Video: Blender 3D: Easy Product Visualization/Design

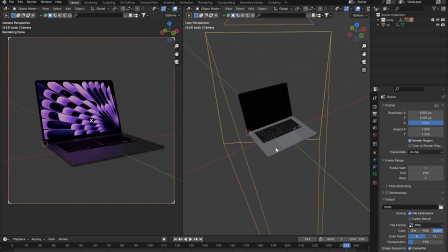Zoom in, and now we can just go ahead and start working on the lighting. Okay, so for the lighting, what I'm going to do is that I'm going to be clicking add. You can just click add, and then obviously area light. Okay, scale it down a little bit, GZ, G shift Z, and we can rotate it in the Y axis.
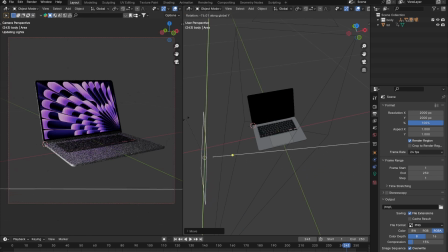Oops, rotate in the Y axis 90 degrees, and rotate it in the Z axis 180 degrees, just like that. And one thing which I'm going to do is I'm going to go to the world properties and set the color to zero, to color to black, basically, not zero.
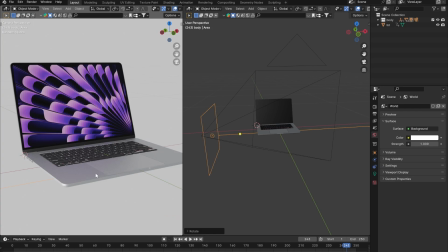You can also set it to white, but the thing is that adds a lot of sort of lighting to the scene, which we don't want.
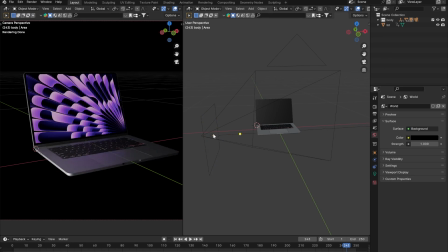So I don't want that right now, at least. I want it to be black for now, so that I can sort of light it properly first. Then we can change the background and stuff like that. Let me turn off the guides for now as well.
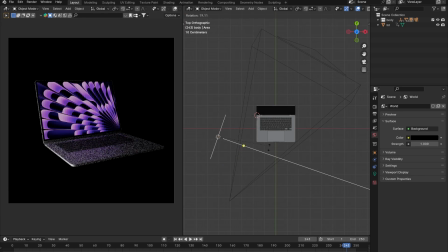Okay, so I usually like to start with the rim lights, as you guys already know. So that should be a good rim light. Another rim light should be at the back. Like that. And then just duplicate this, bring it to the front. This can be the fill light.
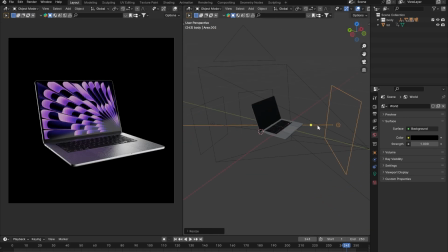Scale it up. Scale it down in the x-axis, but then move it up. Like that. And then the key light should be somewhere like here. Now the thing about this render is that this render is going to be slightly different. This animation is going to be slightly different in,
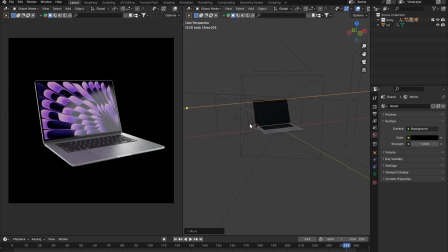I mean, in terms of lighting, because we're not going to have like a proper key light and proper everything, because we're looking at it from all angles, right? So how do you decide which one's the key light, which one's the fill light?
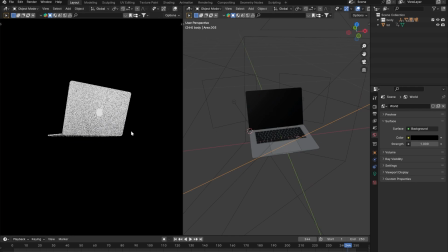So all angles should look good. That's why we're not going to be doing the 3-point lighting setup as much.
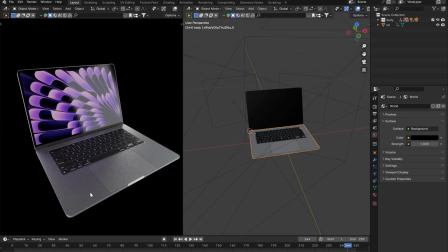We're not going to be using that setup. One thing which I'm going to be doing is that I'm going to be making the body of this darker.
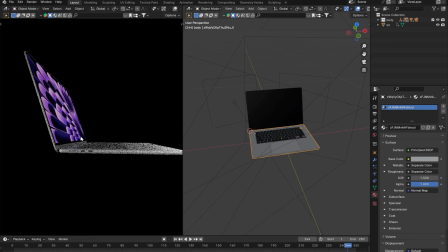I think it's too bright for now. So I like darker colors better.
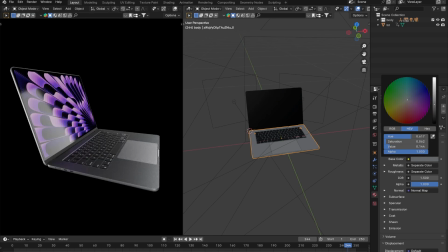So I think something like that should be a good color. Or actually, never mind.
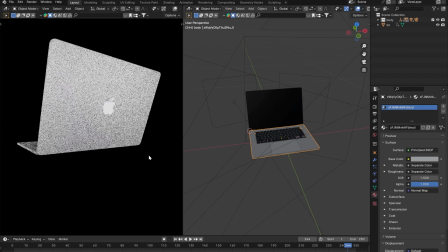I'm actually just going to keep this. We can just tweak the lighting based off of that.
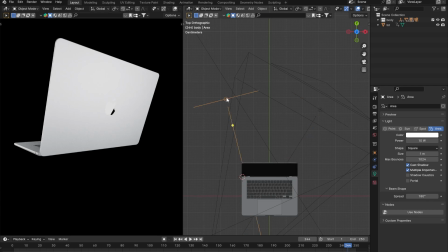So let me actually get rid of one of these lights because it's too bright.
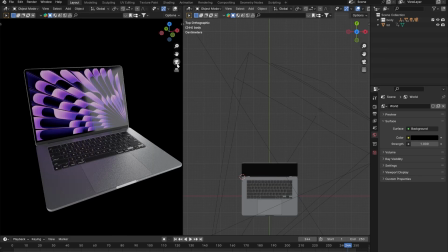Like the lighting is too much. And go back to our scene. I think it looks pretty good for the lighting.
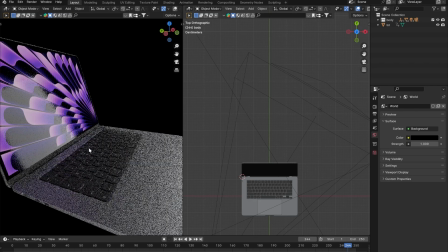And we can sort of look at it from all angles.
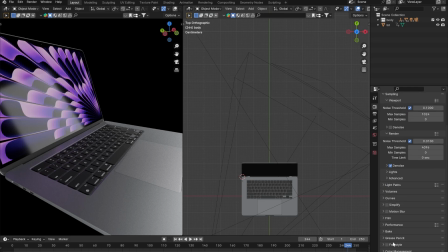It looks pretty flat right now, so I'm going to go to my render properties, go down to color management, and set the look to high contrast.
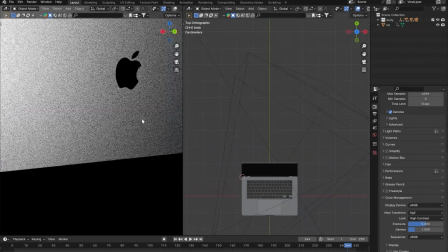Much better. Okay. And so, perfect.
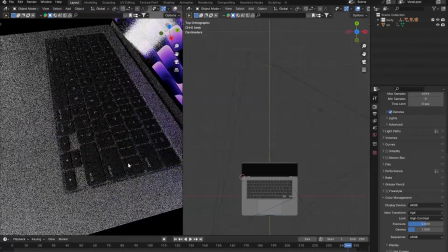Go here. Let's see if it looks good from all angles. Yeah, I think it looks pretty decent from pretty much all angles.
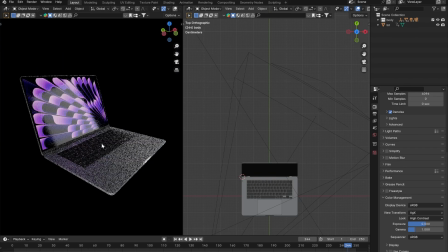Next thing is going to be, let me actually make the background white. So the way you do that is by either just going to your world properties and just setting your background to white.
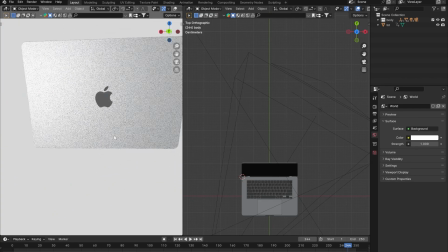But the problem with that is going to be that it's going to add a lot of like extra lights, which you're not going to need, right?
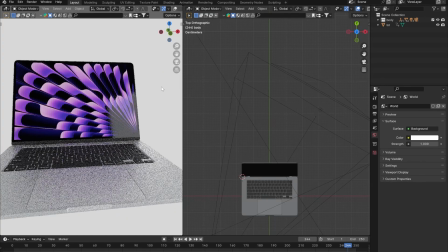Because obviously the background is also going to be lighting your scene. It's not just the background, it's also lighting your scene.
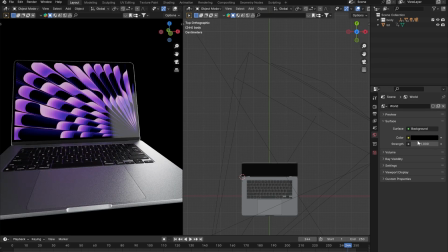Another option is going to be to basically set the background color back to black. And hey guys, thank you for watching the free preview of this course.
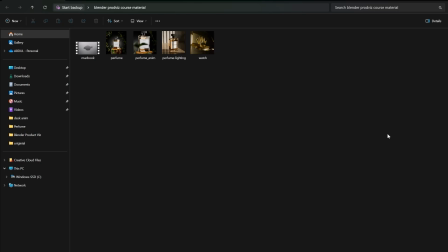And unfortunately, the rest of the course is actually paid. It's on Udemy, but I'm just going to be showing you what we're going to be learning in the course and why I think it's definitely worth buying, right?
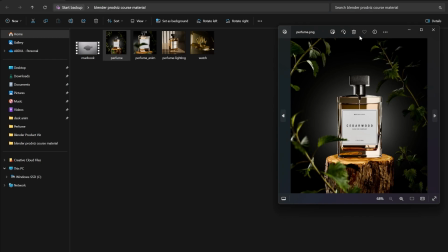So the first render we're going to be making is going to be this perfume render right there, right? We're going to be doing everything from scratch.
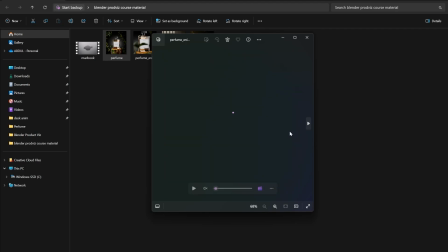And then we're going to be making an animation of the scene, right? So we're going to be making this animation right here. So you can see that it's actually a very realistic animation, and you could like easily get clients for this type of stuff.
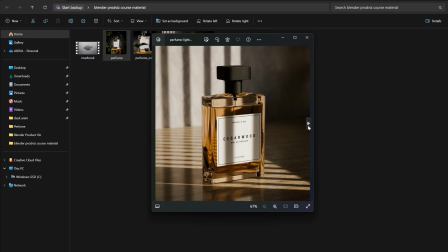If you add this to your resume or to your portfolio, right? Then we're going to be making another variation of this perfume. So this is going to be in a different lighting setup. And I think this looks a lot more realistic, and it's something which brands can maybe post on their social media and stuff like that, or website. And I think this stuff is like in very in demand right now. And I think you should definitely sort of learn this skill.